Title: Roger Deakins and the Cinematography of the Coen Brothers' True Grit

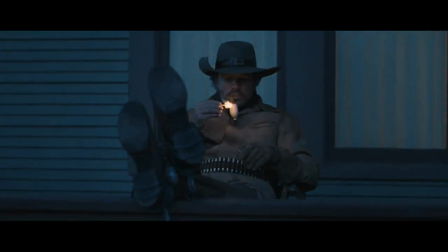(0:10)
The movie just looks incredible. Roger Deakins just has such an incredible eye in every single frame of the movie.
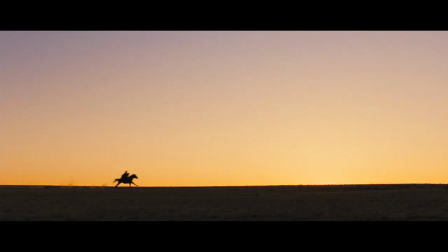(0:16)
Just, you know, beautiful. For my money, Roger is the finest cinematographer alive today. There should be one thing up there. I have an overall kind of approach to cinematography, and it should be as simple and as submissive to the script as possible, really.
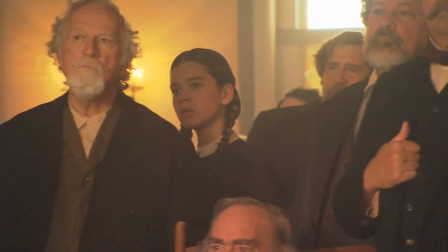(0:32)
Because I think so much is about the relationship with the camera and the actors.
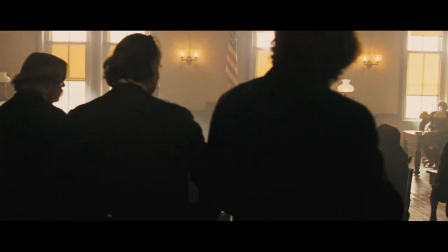(0:36)
You know, I love the idea of seeing Rooster for the first time from Maddie's point of view, but not getting a clear view of him.
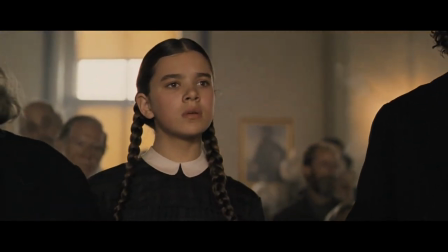(0:41)
And gradually, as she came into the courthouse and moved around him, he sort of revealed, you know. And then I wanted to feel this sort of shafts of sunlight just blasting through this lower part of the blinds and the windows.
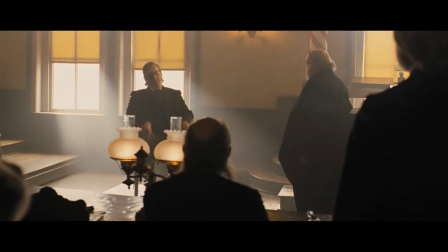(0:53)
But then I also wanted to feel the darkness and the feeling of the oil lamps, you know, in the room, or gas lamps as they were.
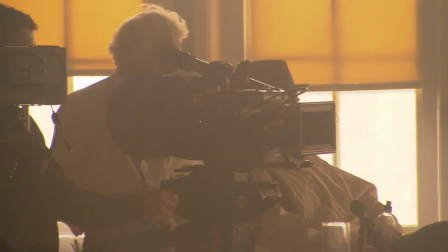(1:00)
The courtroom scene was really a spectacular day because Roger Deakins was shooting it.
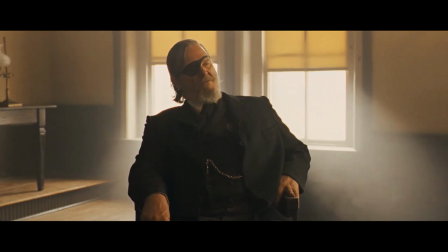(1:08)
And the lighting in that room was just spectacular.
I believe you testified you backed away from Aaron Warden.
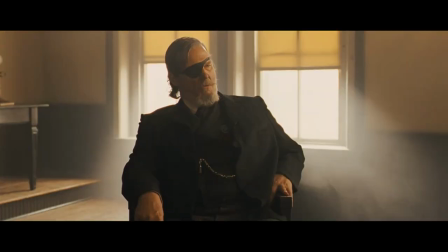(1:16) I tried. Which direction were you going? I always go backwards when I'm backing up.
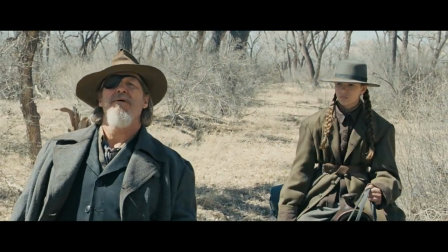(1:24)
To me one of the iconic images out of the film is the hanging man in the tree that they come across in the forest of cottonwoods. Originally, we were looking for a location that was this, like, empty plain with a stand of three or four trees.
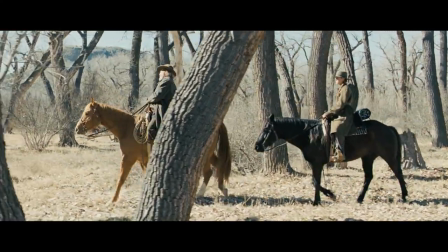(1:38)
One day, we were driving to Los Alamos to look at a location up there, and down in the valley, there's this whole strand of cottonwoods. And I said one day, I said, well, why don't we look in there? That might be kind of interesting. So the whole thing sort of changed from being one look to being this other look.
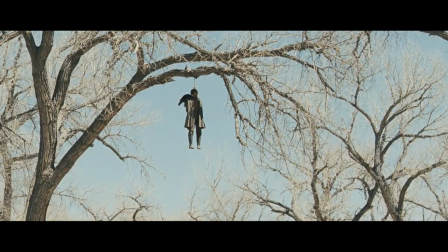(1:54)
I think, to me, it's an amazing image, all these kind of dead-looking, wintry cottonwoods and this body hanging.
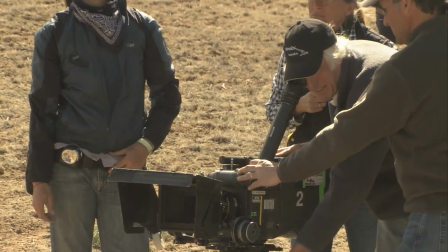(2:01)
Also, we needed this little montage sequence and I said to the guys, wouldn't it be kind of interesting if we did a crane shot?
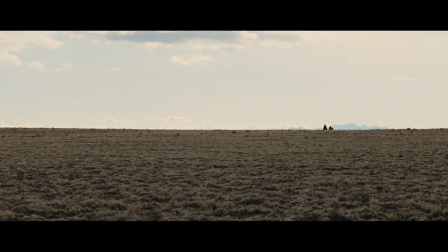(2:09)
So they're not just on the horizon, but as they're riding across the horizon, the camera's moving, but what you see is the mountains appearing in the background of the shot. It's almost like the mountains are growing behind them. I just love playing with visuals, so if somebody gets it, if somebody appreciates your work and the film as a whole, that's kind of nice, yeah.